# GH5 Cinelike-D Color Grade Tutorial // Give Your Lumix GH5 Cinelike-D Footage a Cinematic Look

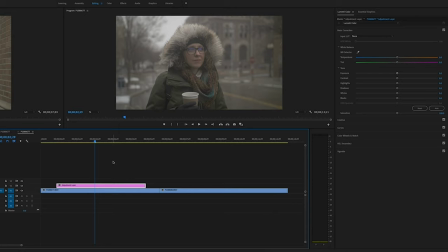at 95, I was starting to get those highlight clips. So I knew to keep everything kind of below that. And everything was pretty well balanced as I was shooting these different clips. So there shouldn't be much like exposure changes and things like that.
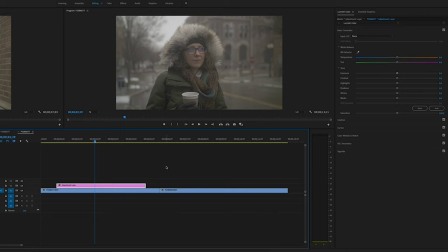But the very first thing I'm going to do is, and this is pretty much the process I use all the time. I don't shoot in Cine-D a lot. But even just if I'm shooting in the V-Log or if I'm shooting in natural, this is kind of the process that I go with.
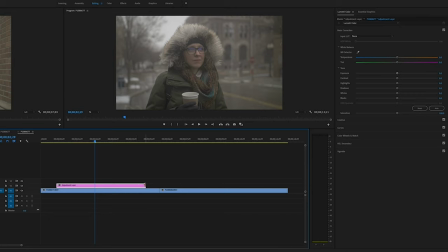And so I'm going to take this first adjustment layer and let's see, I'm just going to extend it here to the edges, but okay. So I'm going to take these blacks and bring up my scopes and I'm going to bring these blacks down to where I'm almost, almost just like kissing that zero line right there. And then I'm gonna bring the whites up until, and I don't want things clipping, I'm gonna go probably like the whitest part, probably about 95, somewhere in that range right there. Maybe down just a little bit so it's closer to 90. I don't think I want it blown out too much there. So maybe somewhere in there, kind of that, like the whitest part, like right up here in the sky, like that part is going to be in the 90s, right?
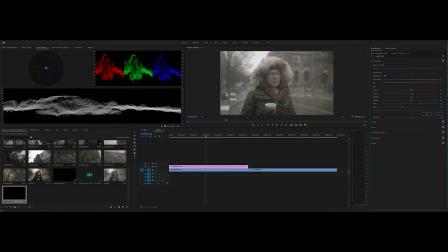Like basically right on that 90 line right there. Okay, so the next thing I'm going to do is, since it's a little bit flatter of a profile, I'm actually going to bring saturation up here.
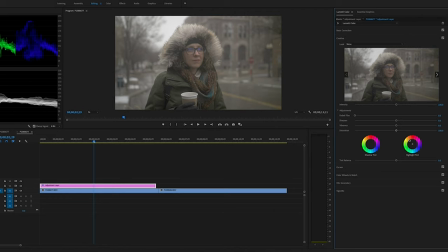And so I go and click on the creative tab, and I'm just going to bring the saturation up. Sorry, I just blew into the mic. My bad. I'm going to bring it up to a point where I like it.
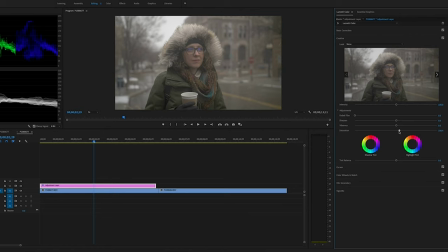I might need to adjust this a little bit more later on once I get the LUT on. But I just want to bring the saturation up just a little bit, just to add just a little bit more depth to it. Okay, and then after I'm at that point, I go down to curves,
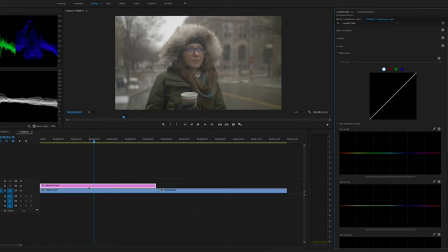and this is still all first on this first adjustment layer, because here's what we're going to do. We're going to make these corrections on the first adjustment layer. I'm going to create another adjustment layer and put the LUT on, and that LUT layer is going to be able to go just across the board here.
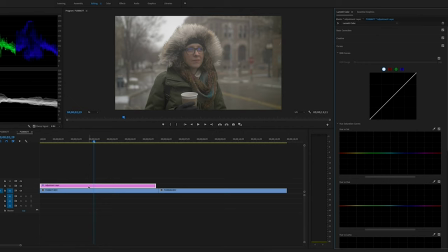And then we'll go back to this first adjustment layer and make some final tweaking to get the image really where I want it. So, okay, so now I'm here. I'm going to be making an S curve over here, and I'm just going to,
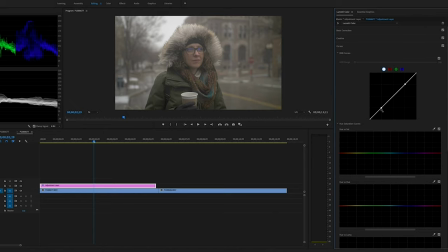there's just a little bit more that I want to bring down in those blacks.
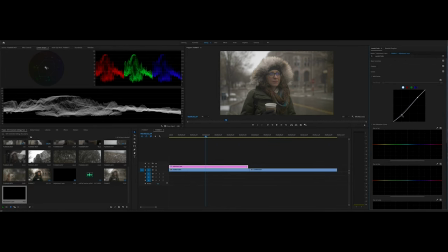And so now you can really start seeing a change in the image. And, you know, before when I was making those slider adjustments, I left a little bit of headway there. So I was able to come into this curve and really make those adjustments that I wanted to make. So I think I'm happy with this, and you can see this image really starting to take shape.
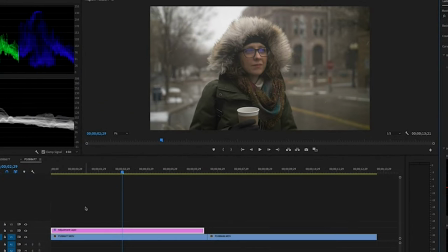Okay, so here's some of those basic corrections that I made. I'm gonna take it off, and there's the flat image from the Cine-D, and here we have some of the corrections I made. And as you can tell, I mean, it's already looking pretty good.
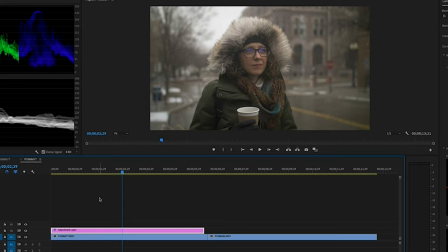I mean, it's pretty good right there.
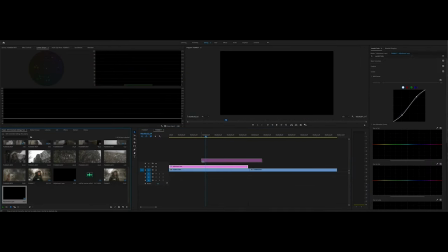So okay, next thing I'm going to do is I'm going to bring up another adjustment layer, and this is actually where I'm going to add my LUT. And so, like I said, this LUT one is going to go all the way across the board because I want a consistent look,
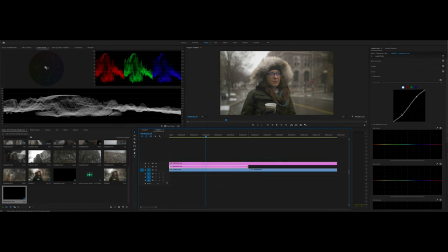and then I can go back here and make other adjustments in this first one. So this first adjustment layer.